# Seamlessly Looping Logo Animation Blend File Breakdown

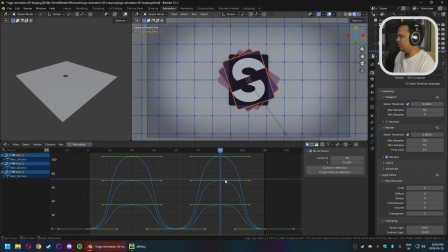[12:26]
However, what happens is that these go through 2 oscillations in the 120 frames, and at 30 frames, at frame 30 and frame 90, it reaches its peak, which is the other side, oscillating to the other side.
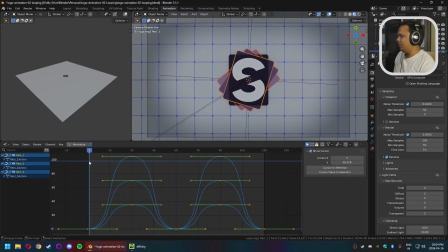[12:45]
And these 3 things are just going from one side to the other and then back again. That's all this is. And because they are offset from each other, because their rotations are offset from each other,
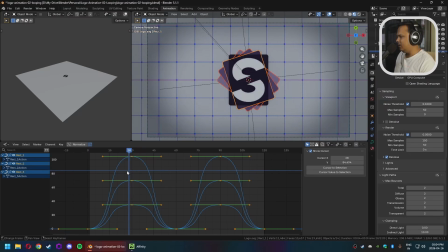[13:01]
this ends up being this ends up looking fairly nice.
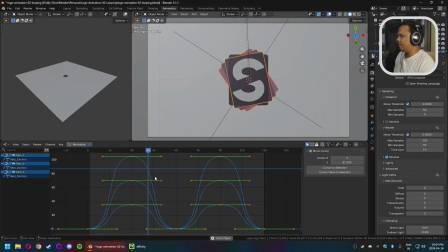[13:07]
So if I just play this, oh, right, one thing I forgot to mention. So I've taken all of these handles, literally selecting all of them, going into individual centers, and then I scaled all of them up. And what that basically does is that it
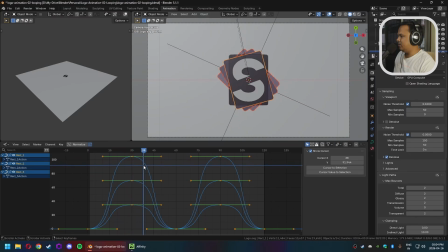[13:29]
makes sure that the ends of the motion are eased in, like slow, and the middle of the motion is fast. So it just gives it a little bit more momentum that looks good to my eyes.
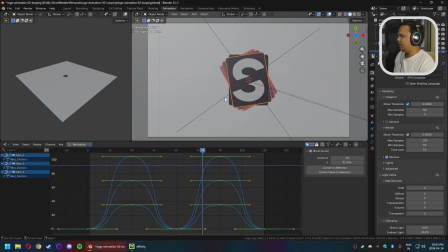[13:48]
Yeah, that looks really nice. The other thing that is animated here is this light.
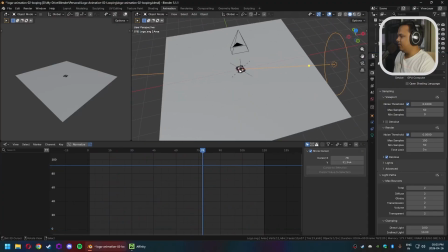[13:55]
This light is pointing at roughly the center of all of these, and all of these, the logo pieces and everything is at the center is at XY00. Everything is at XY00. This empty is the parent of the light,
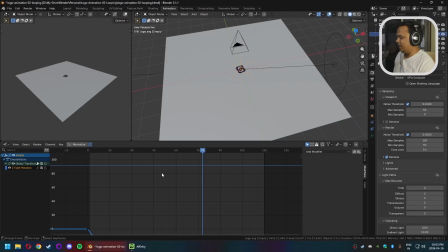[14:15]
and the only reason for that is I've animated the rotation of the empty on the Z-axis, and this is the only rotation, and this is the only animation that is linear, once again from 0 to 120, and it is just going 360 degrees to make it a seamless loop.
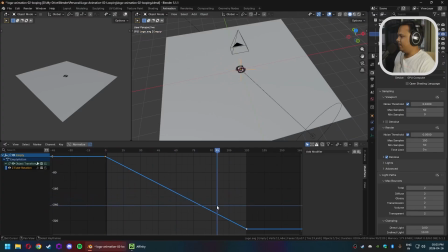[14:36]
That is about it for the animation. The only other 3 things, I suppose, that are remaining are the let's look at the render settings, because we need to render this at least once.
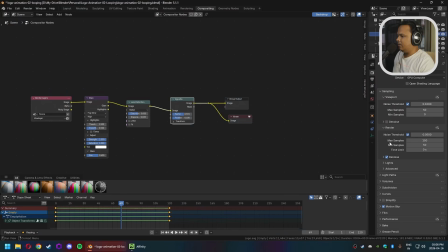[14:57]
to use the compositing. The render settings, these are my default render settings. I have not, these are the render settings I use for every single scene. My default scene has these render settings. So I haven't changed these. So you can just quickly take a look at these if you really want to.
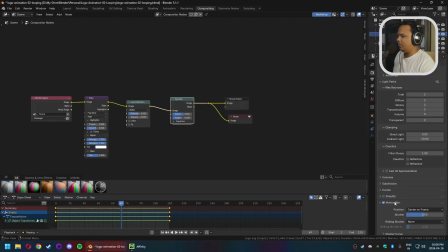[15:14]
The only one thing that I will point out, I'm using motion blur. The only other thing that I will point out that is of note to any degree is the noise threshold.
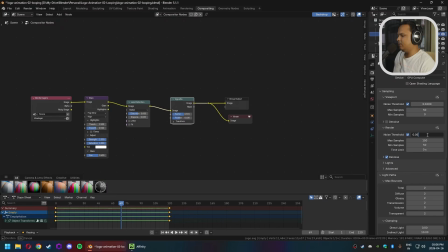[15:27]
I use a noise threshold of 0.05. I think the default is 0.01, and that takes too long. Same thing with the max samples and the min samples. If you're using volumetrics in your scene, you will most likely need to drop this back down to 0.01,
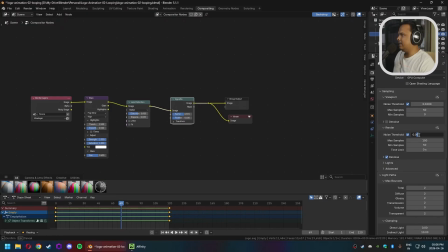[15:44]
which is probably why it is set at 0.01 in the first place. I recently did a scene with volumetrics in it, and I was getting flickering all over the place at 0.05, so I needed to adjust that. This scene does not need any of that, so these settings work just fine for this scene.
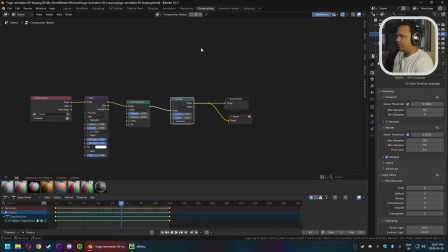[16:04]
These are my default settings. Okay, let me quickly render a scene. Let me quickly render a frame. Let's say, I think in the past two examples I did frame 72. The compositing is also simple.